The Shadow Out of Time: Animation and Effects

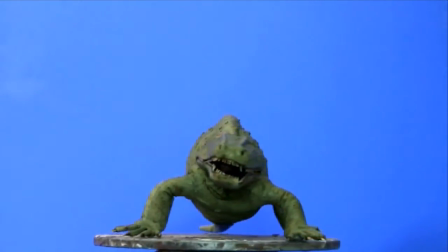4:00 Another puppet built specifically for this project was the prehistoric amphibian Ereops,
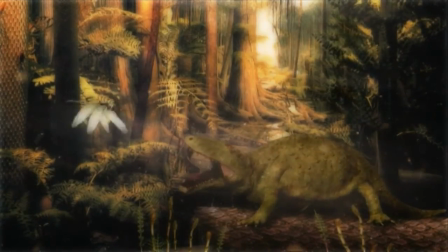4:06 which represented the early life forms the Yith encountered when they built their civilization on Earth.
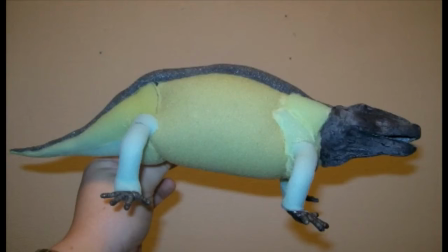4:12 The Ereops was quickly built with foam padding over a plastic and aluminum wire armature, and lastly covered with latex skin.
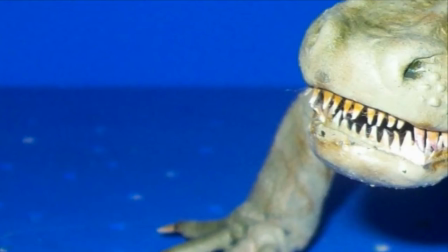4:19 The head was sculpted separately and cast in latex from a plaster mould. The teeth of the Ereops were just saw-shaped paper cutouts dipped in latex.
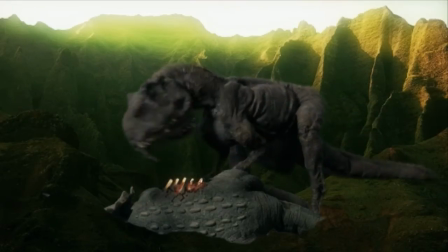4:27 Two older dinosaur puppets were pressed back into service in a short clip that
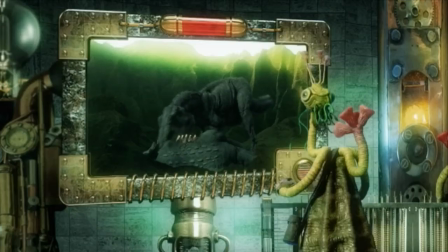4:32 eventually ended up being shown on a monitor screen in a Yith laboratory.
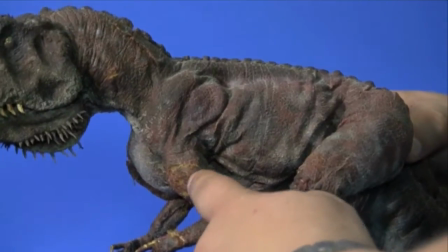4:40 The skin on the meat-eating Megalosaur was actually falling off as I animated it, so this was probably his last performance.
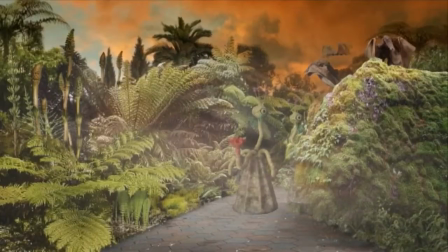4:49 I also did a scene with pterodactyls sitting on a rock and swooping down over the heads of some Yith botanists, but we eventually scrapped that shot.
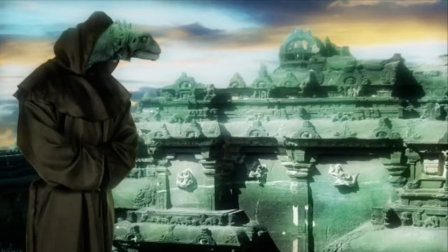4:57 The Volusian serpent people, very briefly mentioned, were represented by another old dinosaur puppet,
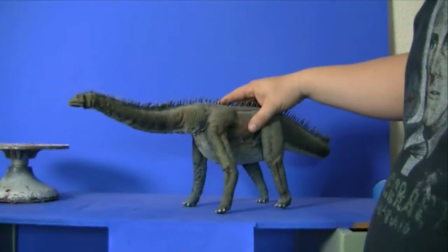5:03 a sauropod whose tail and head were inserted into a still image of a guy in a monk's robe.
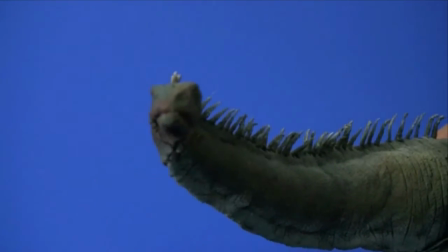5:08 This is terrible cheating, I know, but it got the job done without having to build an entirely new puppet for the few seconds the character is on the screen.
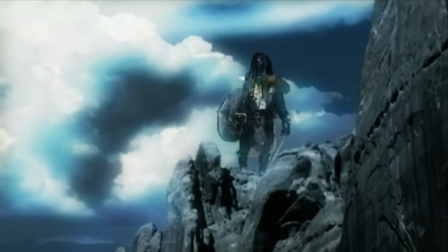5:17 Another example of cheapskate dirty amateur film tricks is the shot of a barbarian, a Cimerian actually,
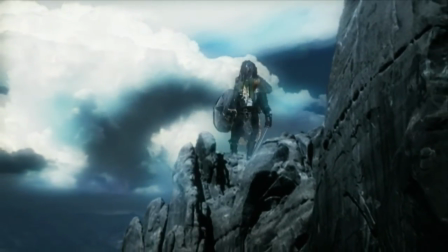5:25 standing atop a cliff with violent storm clouds rising behind him. The cliff is a still image and the man is a composition of two still images of local fantasy role players.
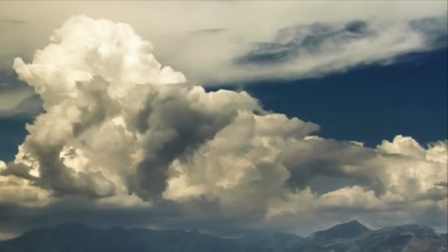5:37 The only things actually moving in this shot are the clouds, which is a stock footage clip,
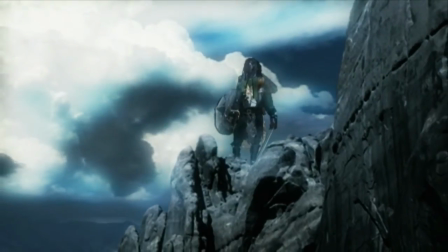5:42 and the camera, which does a slow zoom in created in After Effects.
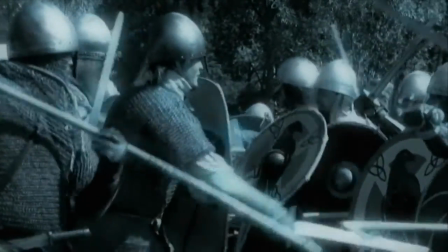5:46 However, this shot is quickly followed by more stock footage of Viking re-enactors beating the crap out of each other. combined,
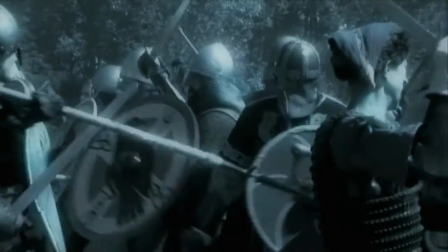5:53 the two shots hopefully sum up what Lovecraft refers to as the Dark Ages.
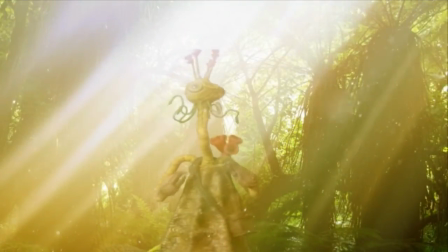5:58 More Photoshop magic includes all shots of the Yith moving about in their surroundings.
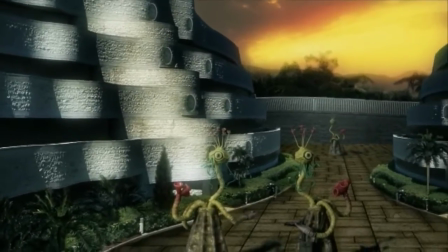6:03 The Yith city backgrounds are modified images of a Canadian art museum,
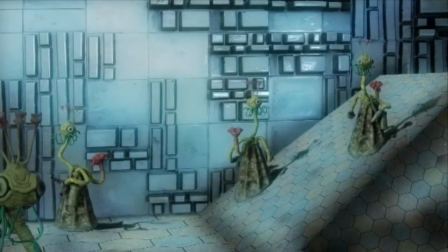6:08 and the interiors of the city are photos of various tile works and synthetic carpet patterns.
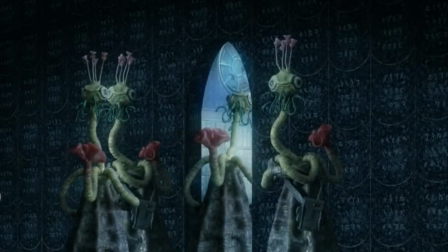6:15 In many shots, the Yith are simply still images of the puppet, moving via 2D animation in After Effects.
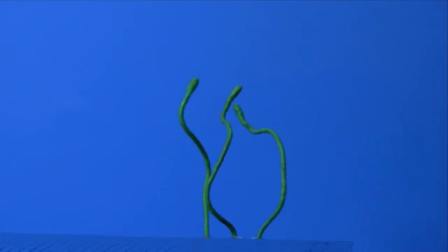6:21 On some occasions, I've added animated tendrils to the underside of the head in these still images.
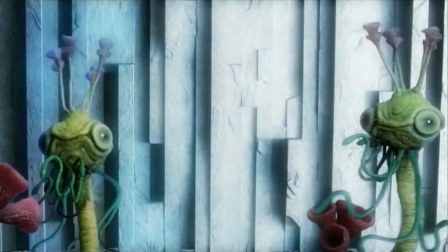6:28 And I know, more scandalous cheating.
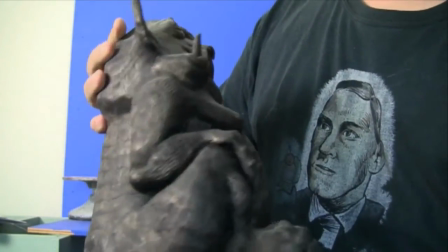6:31 Some years ago I made my very own plastic idol of the Lovecraftian Cthulhu mythos deity Tsathogawa,
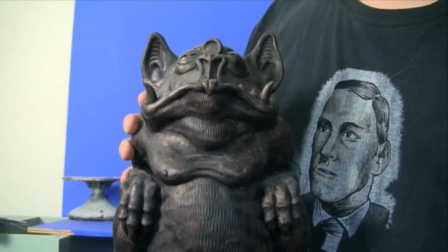6:37 created by Lovecraft's friend and fellow fantasist Clark Ashton Smith. I always wanted to include it in a film project, and I got my chance here,
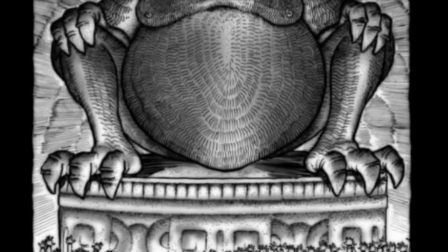6:45 since the time-travelling hero at one point sees the vision of pre-human Hyperboreans worshipping the vile god Xatogua. I simply took a photo of the statue with a low light source and propped it up against a granite wall in Photoshop.
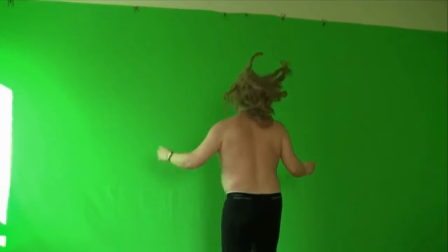6:59 The pre-human Hyperboreans were me, dressed in a cheap long wig, dancing madly in front of a green screen and then duplicated many times in after effects.
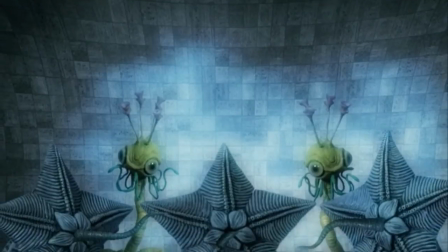7:09 Strange star-shaped sentinels guard the dungeons where the flying polyps are imprisoned, according to Lovecraft.
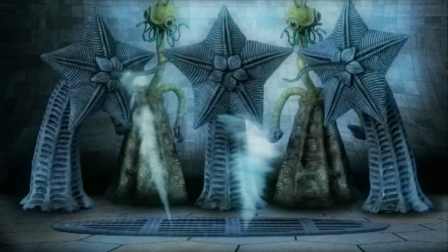7:15 These mysterious devices, dubbed Starfish Willies by Daniel,
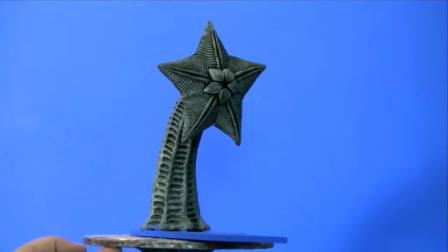7:20 may be plants, may be animals, or may be some sort of biological machines.
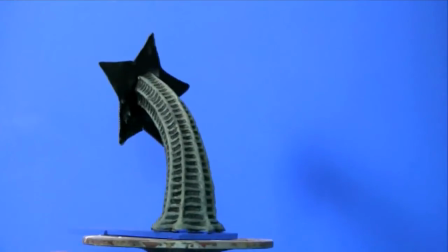7:25 I designed them to be of ambiguous origin, a built only one, but three of them are visible in the film.
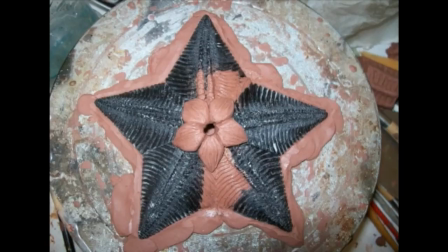7:31 Silicon moulds were created over a two part Chavant sculpture, and plastic casts produced from the moulds.
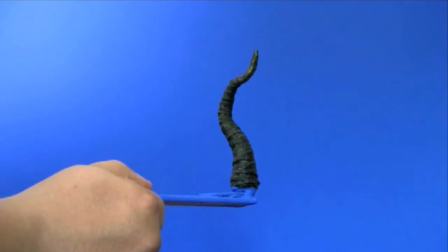7:39 The actual starfish wheelies were rigid, but I animated a sneaking tongue and inserted it into the middle of each star-shaped head.
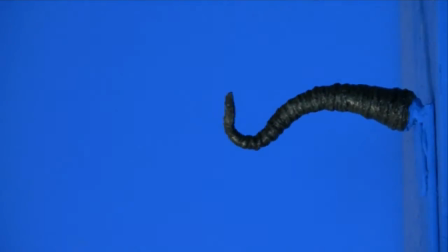7:47 My idea was that the tongue was a hypersensitive sensory organ able to detect any unwanted movements from the polyps.
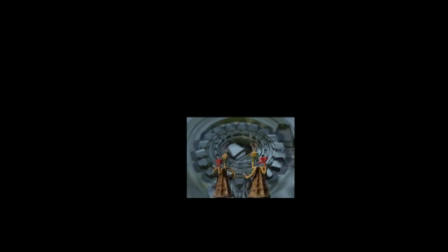7:55 Most of the historic and prehistoric scenes were created by layering Photoshop images and animated sequences.
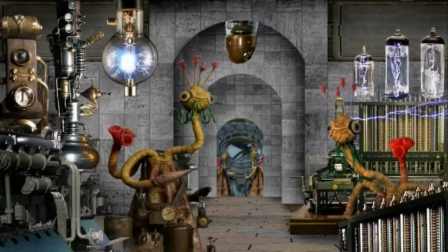8:01 It's a really simple method, but it can yield pretty effective results.